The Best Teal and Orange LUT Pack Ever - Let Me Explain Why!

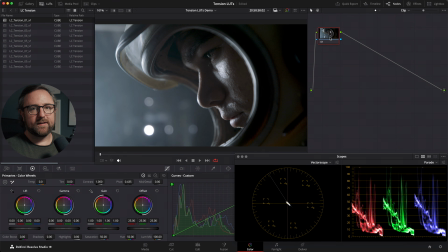So on this clip, I'm going to share just a really basic, simple workflow that you can use when you're using these LUTs. And I like to create two different nodes in DaVinci Resolve. And so the second node is going to be where we put our LUT. So I'm going to label that LUT. And then the first node is going to be labeled primary.
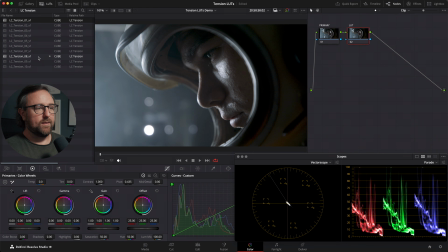For this one, I think maybe Tension 8 would work really well, but we can kind of click through and see how they're affecting the image. So you can see each one has a different balance of highlights and shadows and warmness and coolness.
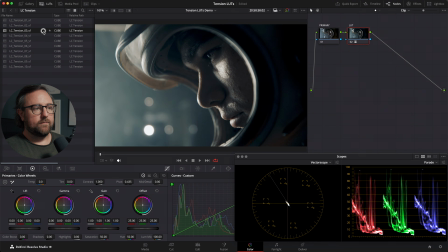So clicking through all those, I think I would say I like Tension 3 on this shot the best. So we're going to go to that one, and you can see that it's pushing the tones into those complementary colors.
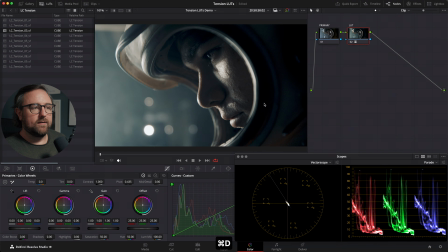It's warming the highlights a little bit, and then it's bringing some coolness into the shadows, and it's kind of pumping a little bit of color into the footage as well. If we want to increase the amount of color contrast that's happening, we can increase the saturation
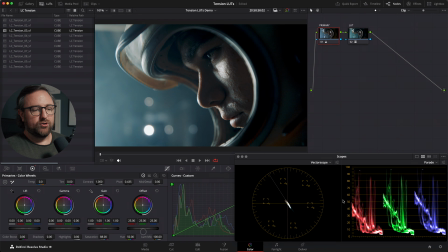before the LUT, and you can see that I'm pushing more of those colors into the footage on the vector scope. Then we can use our gamma or our offset wheel and kind of push it around. And the goal is to kind of straddle this middle point. So have some tones here, some tones there.
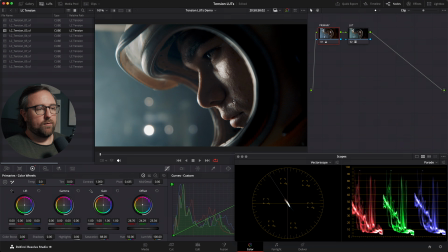And you can see now we're bringing out a little bit more skin tone, but we're offsetting it with the cool shadows and the highlights in the background that are kind of a blue light. We can play around with that and see how we feel about it.
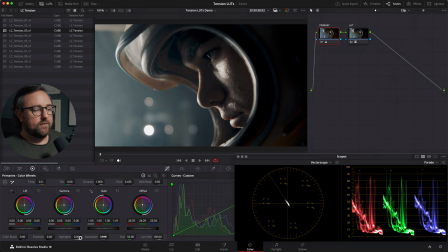Maybe we'll dial back the contrast a little bit, or the saturation, and then bring up the gamma so we can see the shadows a little bit more. And you can see in just those two steps, we've gone from this to this.
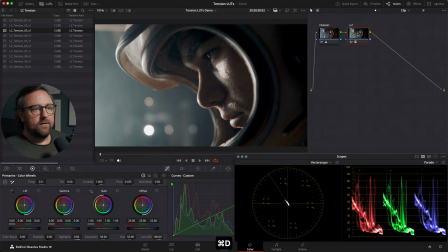So this is our LUT before and after, and then this is our primary correction before and after. So in those two steps, we've created a really nice teal and orange natural look with these LUTs.
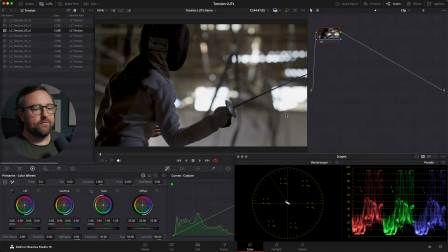Here's another example of a fairly neutral background.
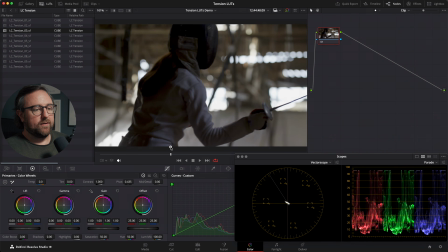But I wanted to show you this because it does have a little bit of green tones creeping in around.
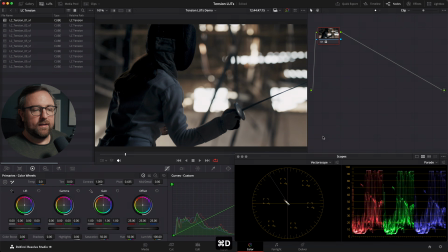So for this one, I'm just going to do Tension 1. And you can see instantly that it's kind of pushed our tones into the proper quadrants. And it's also cooled down our shadows and then warmed up the highlights a little bit, which creates a really nice color contrast.
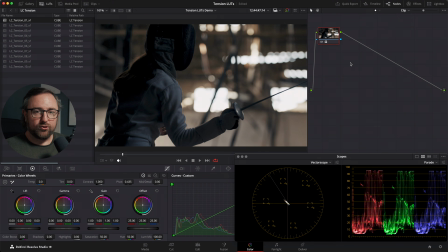So this is a perfect shot for kind of a commercial project or maybe a documentary or something like that where you want to intensify the emotion and kind of refine the color palette.
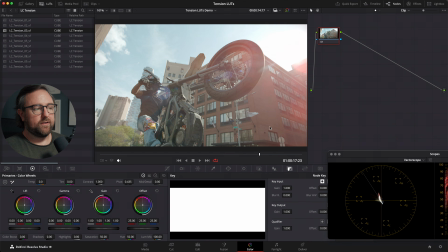This clip is an example of one that has a lot of different colors. It's a daytime bright exterior. And so if we apply Tension 1 to this footage, you can see how it really brings those colors in. And then we can create a new node before. So this is going to be my primary adjustment.
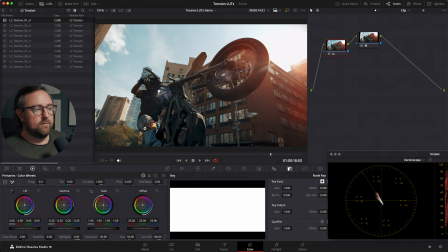And I can just bring the gain down to bring those shadows down and to create more contrast.
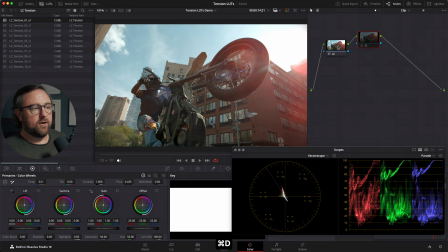And so just with those two steps, this is our LUT, and then this is our primary adjustment. And it still looks nice, but it's raised the intensity of the footage.
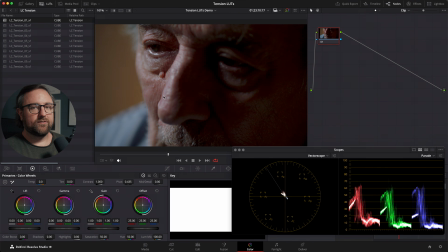This is an example of some really kind of reddish skin tones and how this LUT can refine them. And it pushes it straight into a really nice teal and orange tone, maybe Tension 10, it pushes it a little bit green, makes it feel a little bit more unsettling.
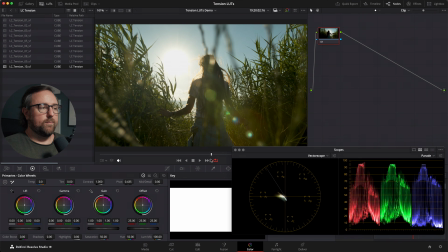This is another exterior shot with a lot of different colors. This one I chose because it shows how the green tones are really affected by the LUTs. So let's do Tension 1, and you can see that it really squeezes those green tones in, makes them nice and warm, and they're offset by the cool shadows.
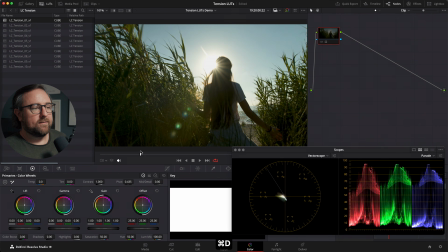So it creates this really nice cinematic tone that's not overpowering, but it really refines the colors into that color palette.
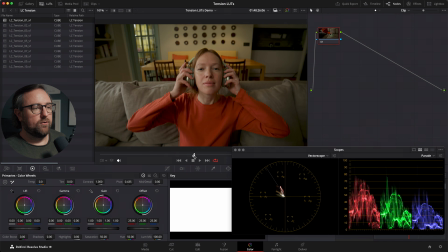This shot is kind of more of a commercially look, so I wanted to show you kind of not on a super cinematic or dark and moody shot. But in this shot, I notice the colors are kind of going everywhere.